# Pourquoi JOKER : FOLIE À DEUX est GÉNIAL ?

Joker Folie A2 de Todd Phillips est clairement le film qui divise le plus cette année. Certains spectateurs refusaient l'existence du projet sachant que le premier volet se suffisait à lui-même, d'autres le détestent pour son approche de comédie musicale au sein de l'univers de Batman, et d'autres refusent même de le voir tout simplement parce qu'ils ont lu des critiques négatives. Alors voilà pourquoi je sors cette vidéo aujourd'hui, pour répondre à la question que personne ne se pose, pourquoi Joker Folie A2 est génial. Petit avertissement si vous n'avez pas encore vu le premier volet de Joker ainsi que le nouveau volet Joker Folie A2, et bien je vous conseille de quitter cette vidéo car pour cette analyse je vais devoir tout décortiquer, tout spoiler pour pouvoir souligner mes propos. Vous êtes prévenus, installez-vous confortablement, nous allons plonger dès maintenant dans l'univers du Joker créé par Todd Phillips.
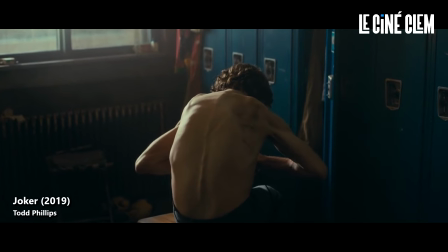[0:41]
Joker de Todd Phillips sorti en 2019 est un film qui raconte une nouvelle origin story de l'ennemi juré de Batman, le Joker.
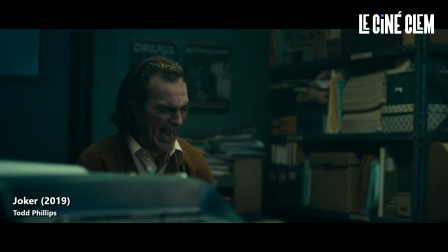[0:48]
Dans cette libre adaptation, le Joker a pour nom Arthur Fleck, un homme handicapé qui vit avec sa mère dans un vieil immeuble de la ville de Gotham.
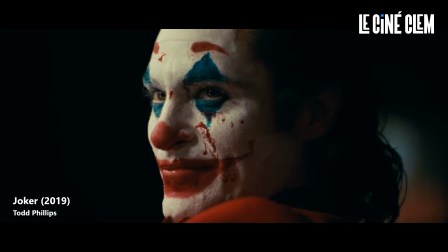[0:55]
Présenté comme la victime de l'histoire, il finit par prendre une nouvelle identité qui l'emmène à devenir un meurtrier et renverser la société qui le rejette depuis toujours.
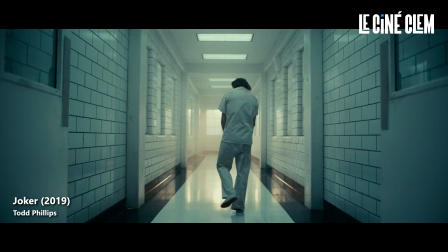[1:03]
Avec un début, un milieu et une fin, le film se suffit à lui seul et rien ne laissait entendre la possibilité d'une suite à cette histoire. Mais le succès critique et commercial du premier opus a forcément poussé la Warner à vouloir produire une suite qui débarque dès maintenant dans nos salles obscures. Et la première surprise de ce Joker folie à deux, c'est qu'il ne s'agit pas d'une suite comme on pouvait l'imaginer avec le chaos d'Angotham, le Joker affrontant Batman,
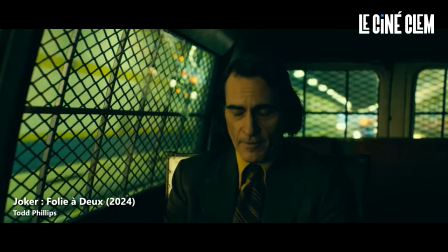[1:24]
c'est pas ça. Cette suite est en réalité un bilan du premier film. Une longue réflexion et analyse explicative sur les événements que nous avons vus sur grand écran il y a quelques années.
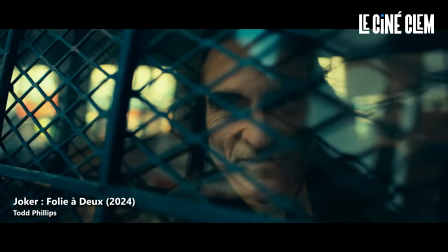[1:33]
Un long métrage méta qui sert de mode d'emploi à ceux et celles qui n'auraient pas compris le message et les subtilités du film de 2019. C'est la question qu'on avait dès l'annonce du premier volet, qui est Arthur Fleck et comment on va nous le présenter. Et bien Arthur Fleck est un personnage en quête de lumière.
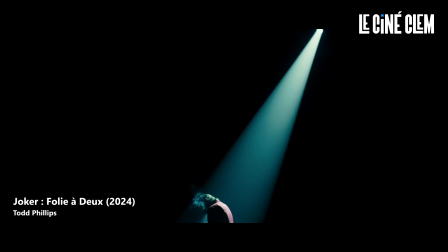[1:47]
La lumière symbolise dans les deux films, à chaque instant, l'état d'esprit dans lequel Arthur est.
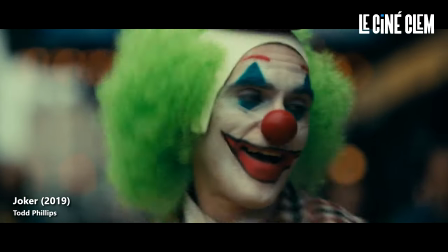[1:52]
Prenons exemple. Dans la scène d'introduction du premier film, Arthur est présenté de jour, en extérieur, en train de chercher à offrir du bonheur aux autres.
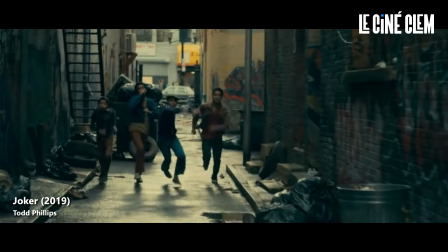[1:59]
Cette séquence est vite interrompue par une bande de jeunes qui l'emmène vers une ruelle étroite, le laissant seul et le privant de sa lumière.
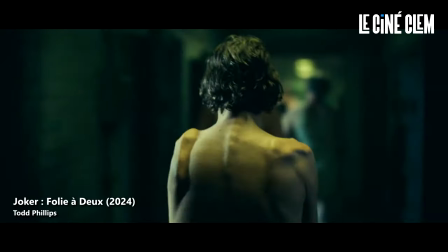[2:06]
Le deuxième film, lui, s'ouvre directement dans un couloir étroit. Arthur est présenté nu, sans couleur, sans sourire et sans lumière. Et on peut dire qu'en plus de la lumière qui symbolise l'espoir, Arthur va chercher également la couleur qui l'entoure pour trouver son bonheur.
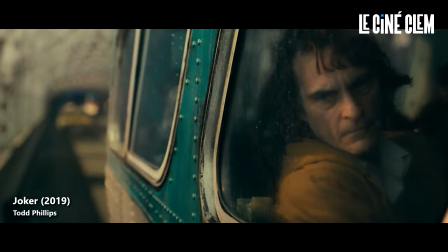[2:18]
La scène qui suit dans le premier volet nous montre Arthur dans un bus qui se dirige vers sa maison.
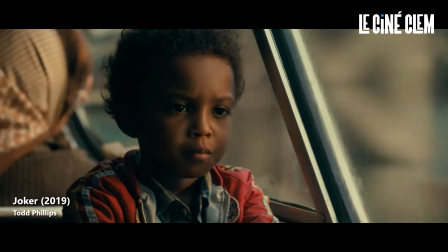[2:23]
Perdu dans ses pensées, il finit par croiser le regard d'un garçon habillé en rouge, bleu et jaune.
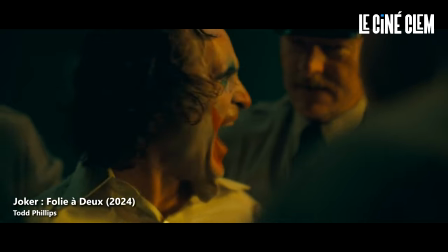[2:28]
Dans la scène qui suit dans le deuxième volet, Arthur se dirige sous la pluie vers un bâtiment.
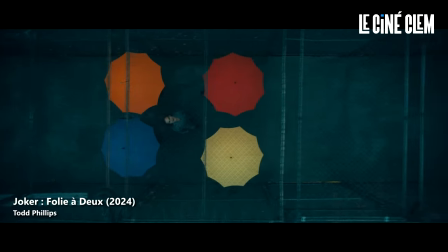[2:32]
Dans cette obscurité, il s'accroche à son imaginaire et laisse apparaître des couleurs sur les parapluies, les mêmes couleurs que l'on pouvait voir sur le petit garçon du premier film. Arthur est présenté comme un personnage en quête d'optimisme Un des gros points négatifs qui est pas mal revenu sur ce Joker Folia 2 C'est qu'au bout d'une demi-heure de film, tout se transforme en comédie musicale Alors que ce choix est totalement cohérent par rapport au premier film Car oui, dans le premier film,
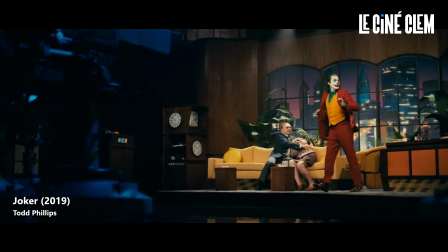[2:54]
la musique a déjà une place importante dans la vie d'Arthur On nous le présente en train de danser et chanter à plusieurs reprises quand il est heureux Que ce
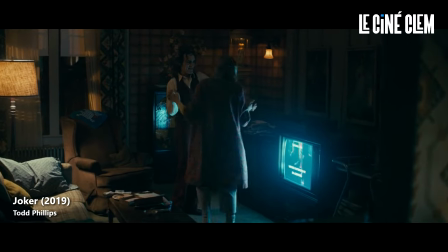[3:02]
soit à son travail ou à son domicile avec sa mère Rappelez-vous,
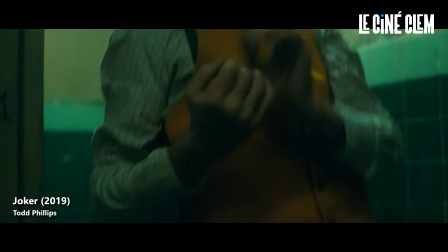[3:05]
quand il abat les trois individus dans le métro la scène qui suit juste après nous montre Arthur en train de danser dans des toilettes publiques comme pour dédramatiser ce qu'il vient de vivre à l'instant. Et c'était déjà une question qu'on pouvait se poser il y a quelques années. Pourquoi danse-t-il après avoir commis des meurtres ? Que se passe-t-il dans sa tête à ce moment-là ?
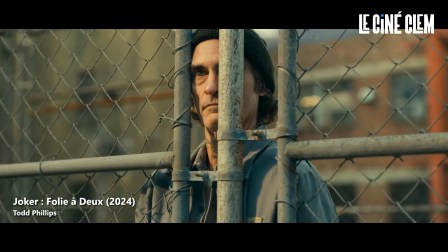[3:20]
Eh bien, le deuxième volet nous l'explique.
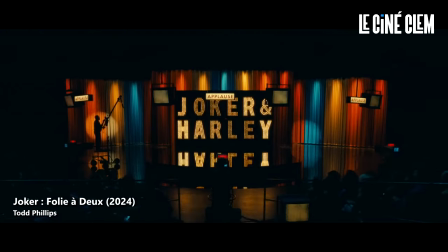[3:22]
Ne trouvant pas la lumière et les couleurs dans le monde dans lequel il vit, il puise dans son imagination pour en extraire un bonheur fictif, musical et chanté.
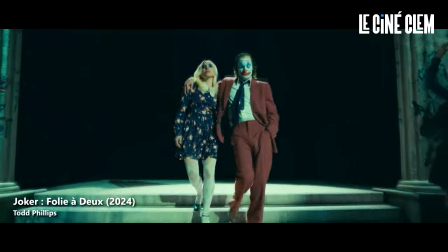[3:30]
En tant que spectateur, on passe cette fois-ci de l'autre côté du rideau et on découvre les coulisses de l'imaginaire d'Arthur Fleck.
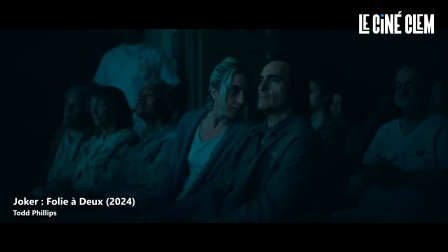[3:36]
Il y a même cette scène dans le deuxième volet où Arthur, Lee et les autres patients regardent une comédie musicale sur grand écran.
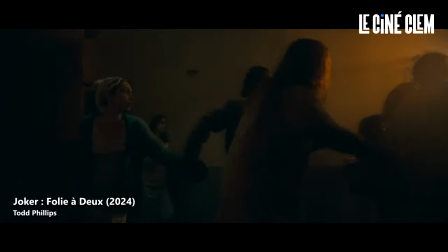[3:43]
Lee décide de brûler la pellicule et transformer le film que nous spectateurs regardons en comédie musicale. Et quand c'est pas dans la musique, c'est dans le regard d'une femme qu'Arthur va chercher un échappatoire, une figure qu'il aimera tout simplement pour ce qu'il est.
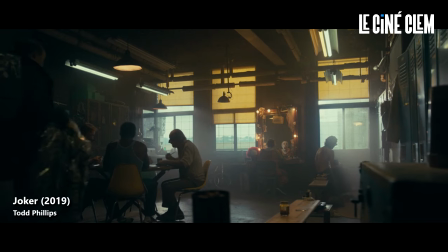[3:54]
L'univers des deux films est un univers d'hommes. Arthur travaille dans un milieu entouré que d'hommes, son patron est un homme,
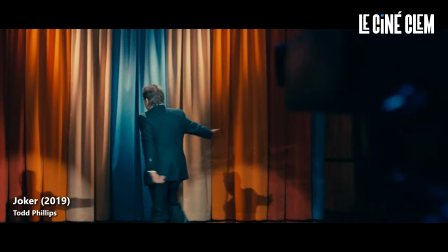[4:00]
la tête de cette ville Thomas Wayne est un homme aussi, le présentateur du plus gros programme de divertissement est un homme,
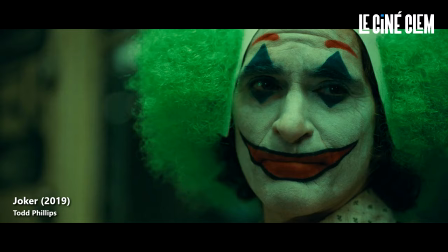[4:06]
alors que les femmes, elles, ne sont que des figures maternelles et d'autorité pour Arthur.